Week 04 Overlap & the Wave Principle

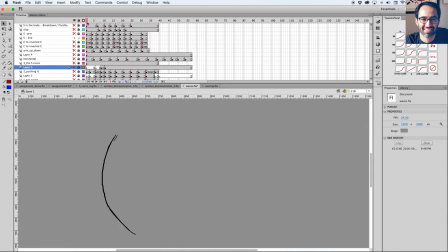53:21 C to inverted C approach. C to inverted C kind of here. I did that a little bit more straight ahead, so you see that it's not as precise like a C to an inverted C, and that's the thing I was saying.
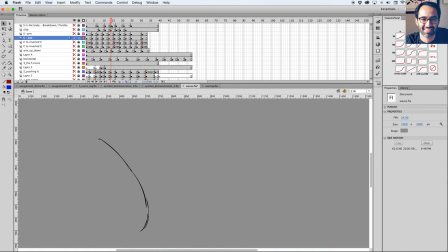53:37 Like I did straight ahead, so my inverted C ended up being a little bit more natural, more different. That's fine. And then what I did here, I use my S curve, which you can see down there in orange,
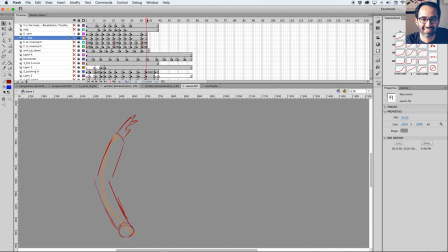53:56 and I basically put an arm on top of it. And you can see how fluid my arm looks, because it follows that S curve. And you can see how the hand,
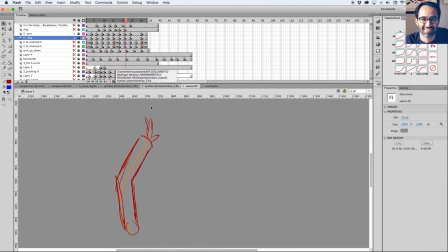54:17 like, is the last thing that overlap, and there's like a little bit of a flick on the hand, and that's all because say like my shoulder and then my elbow is like leading the movement.
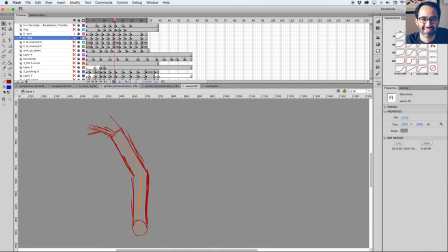54:34 So the shoulder starts to lead, and then the elbow starts to lead, and then the hand drags, and then again the shoulder starts to lead, and then the elbow starts to lead, and then my hand drags. And that's like is this stuff happening in chains. We'll see more about that in the last class.
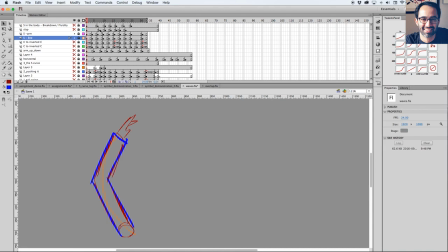54:54 But it's you start like breaking your joints as you go, and that's the S curve being used to
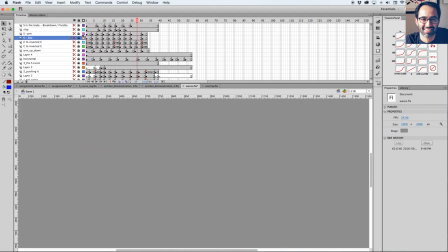55:06 convey fluidity and smoothness. And then the last example that I have here, which is I have like that one as well. That's kind of like straight from the Richard Williams book. I basically did it here. So a character is lapping a table.
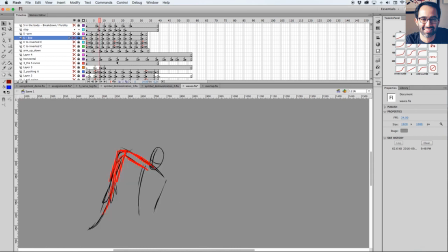55:23 So S curve really present here. Again, S curve, S curve. Now the elbow is leading the movement here.
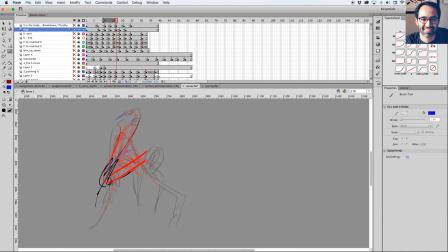55:40 And my hand's being dragged. And now S curve like really present here. You don't need to. And that's when smear starts to make more sense as well. If I want to add smear here, that's where my smear should go, because it's understanding like how the movement is happening.
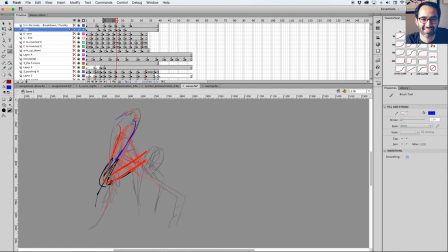56:03 And then okay, S curve, and now my wrist is kind of like already like leading the movement. So elbow and now wrist kind of leading the movement, and then slap. So you see the like that movement here.
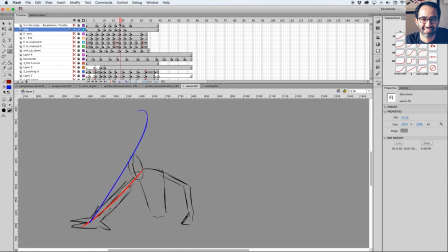56:20 And then as it slaps, like I have like an overshoot and then comes back. So an overshoot goes beyond the last point and then come back, right? So bang.
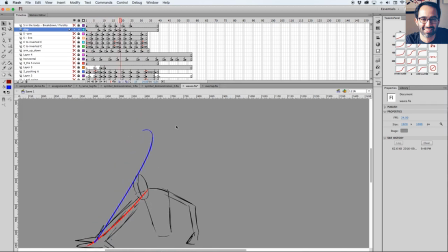56:39 And it's funny that like all those examples are basically understanding the wave principle. So it's very important. And then my favorite example here is that one.
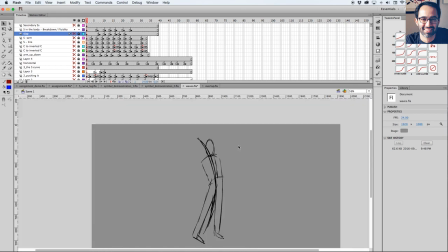56:54 Remember we talked about the C and the inverted C being a good way to think about an anticipation.
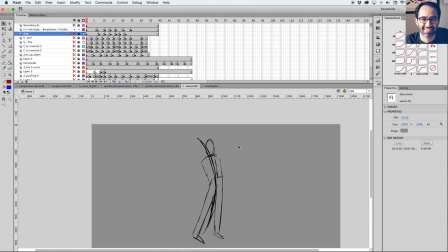57:07 So like the more you change your position, the more change you have from one position to another, the more you see the animation happening, and also the more energy it will convey that the character is holding. So if you go from here to here, I'm not really, or like the punch example, right?
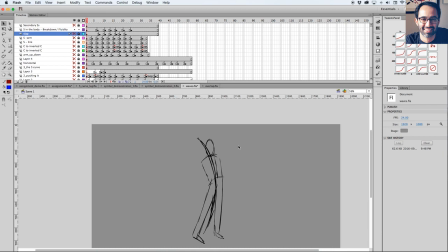57:26 If I'm going from here to here, that punch is going to be really weak.
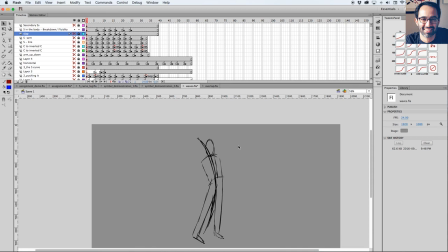57:30 But if I go from here to here, then that's a big punch, because I'm changing the variation from position 1 to position 2. It's more noticeable. So the C to inverted C, the same thing, right? And it's the same thing for anticipations.
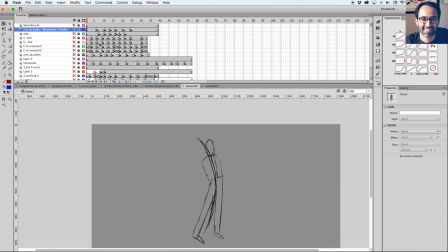57:49 So if I really invert that C, that's going to be a lot of energy being held, and then I can release it. So the movement's like, oh, that's a fast movement, because it holds a lot of energy, and then it released it.
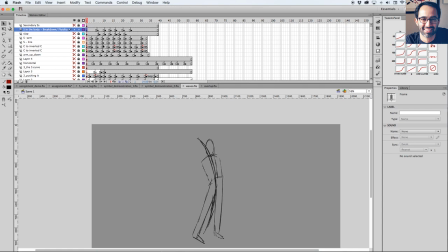58:05 And then I just want to like combine the two things, the C and inverted C, with the S in the middle, and thinking about the S as the breakdown. So I have so I'm going from here to here, okay?
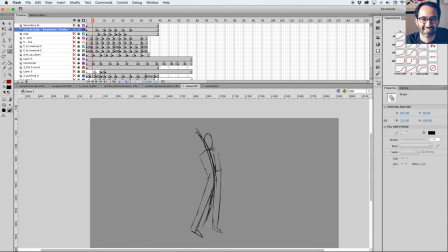58:24 And you can see like that's the S curve here. That's the inverted C here, and then it goes to that other inverted C. Then what I did here, I started to plan my S curve, and I basically
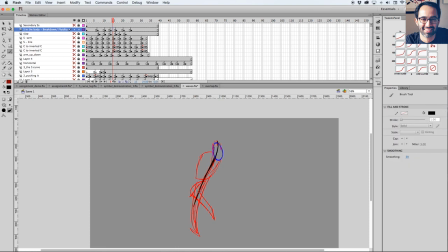58:44 considered that breakdown being my S curve. So the mechanics going on here is exactly the same as the one we saw with the line going from a C to an inverted C. So inverted C, S, and now my S is the breakdown,
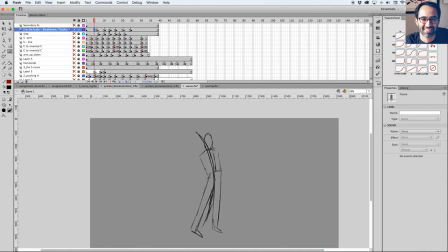59:05 and then C. So 1, 2, 3. Those were the three. So keyframe, breakdown, keyframe, and using S curve to
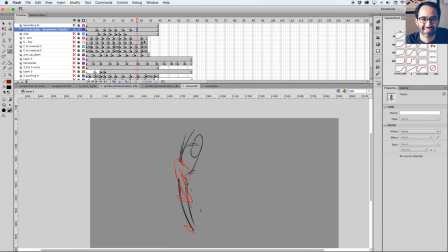59:23 its fullest potential, really. Because you can do S curves for tails and hair and stuff, but you can do that for the whole character. And we're gonna talk more about like line of action later, but that's how you should approach the line of action.
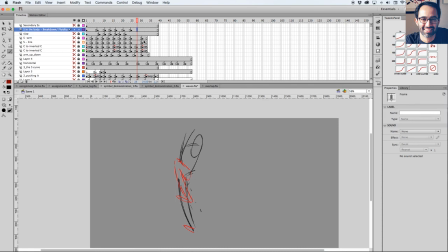59:41 It's like a line that it's like it's not the spine of your character. Is a line that understand where the energy is coming from and how the energy is being
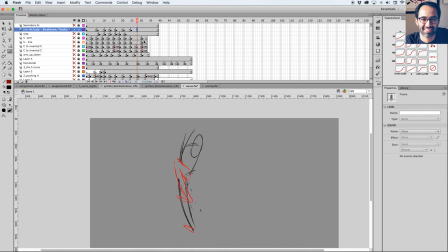59:59 dragged from one place to another, or is moving from one place to another. So wave principles and line of action, kind of like there's more coming about that, but just we start. And then okay, oh sorry. Then I did
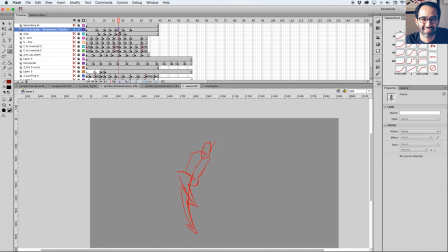60:21 S curve, more S curve, overlapping a little bit more, and then here. And then the two extra drawings that I have in this movement is like before starting that, I did an anticipation, which we talked about. So my character is going that way.
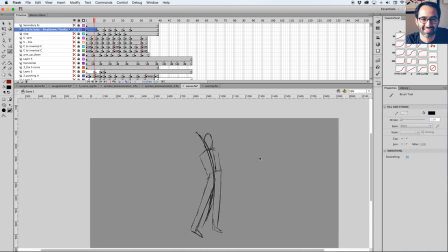60:42 So I'm gonna anticipate that way, or that way. So anticipation, and it's kind of like a really quick one just for the sake of demonstrating. Anticipation starts the S curve, S curve,
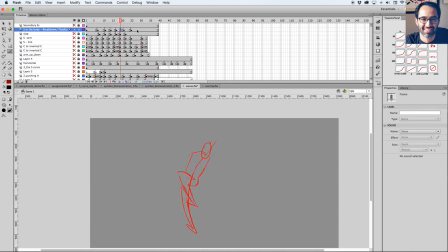60:59 S curve, and then I did from here to here, I kind of did like just like a soft accent. So this pose very close to that one. So just like an easing. And then you can see
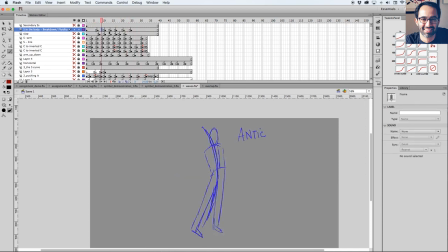61:19 and my hopes is that you guys can understand every single drawing in this animation here. Keyframe, considering the C and the line of action. Keyframe, breakdowns, considering drag and overlap. Anticipation going up and on in the opposite direction, and then soft accent.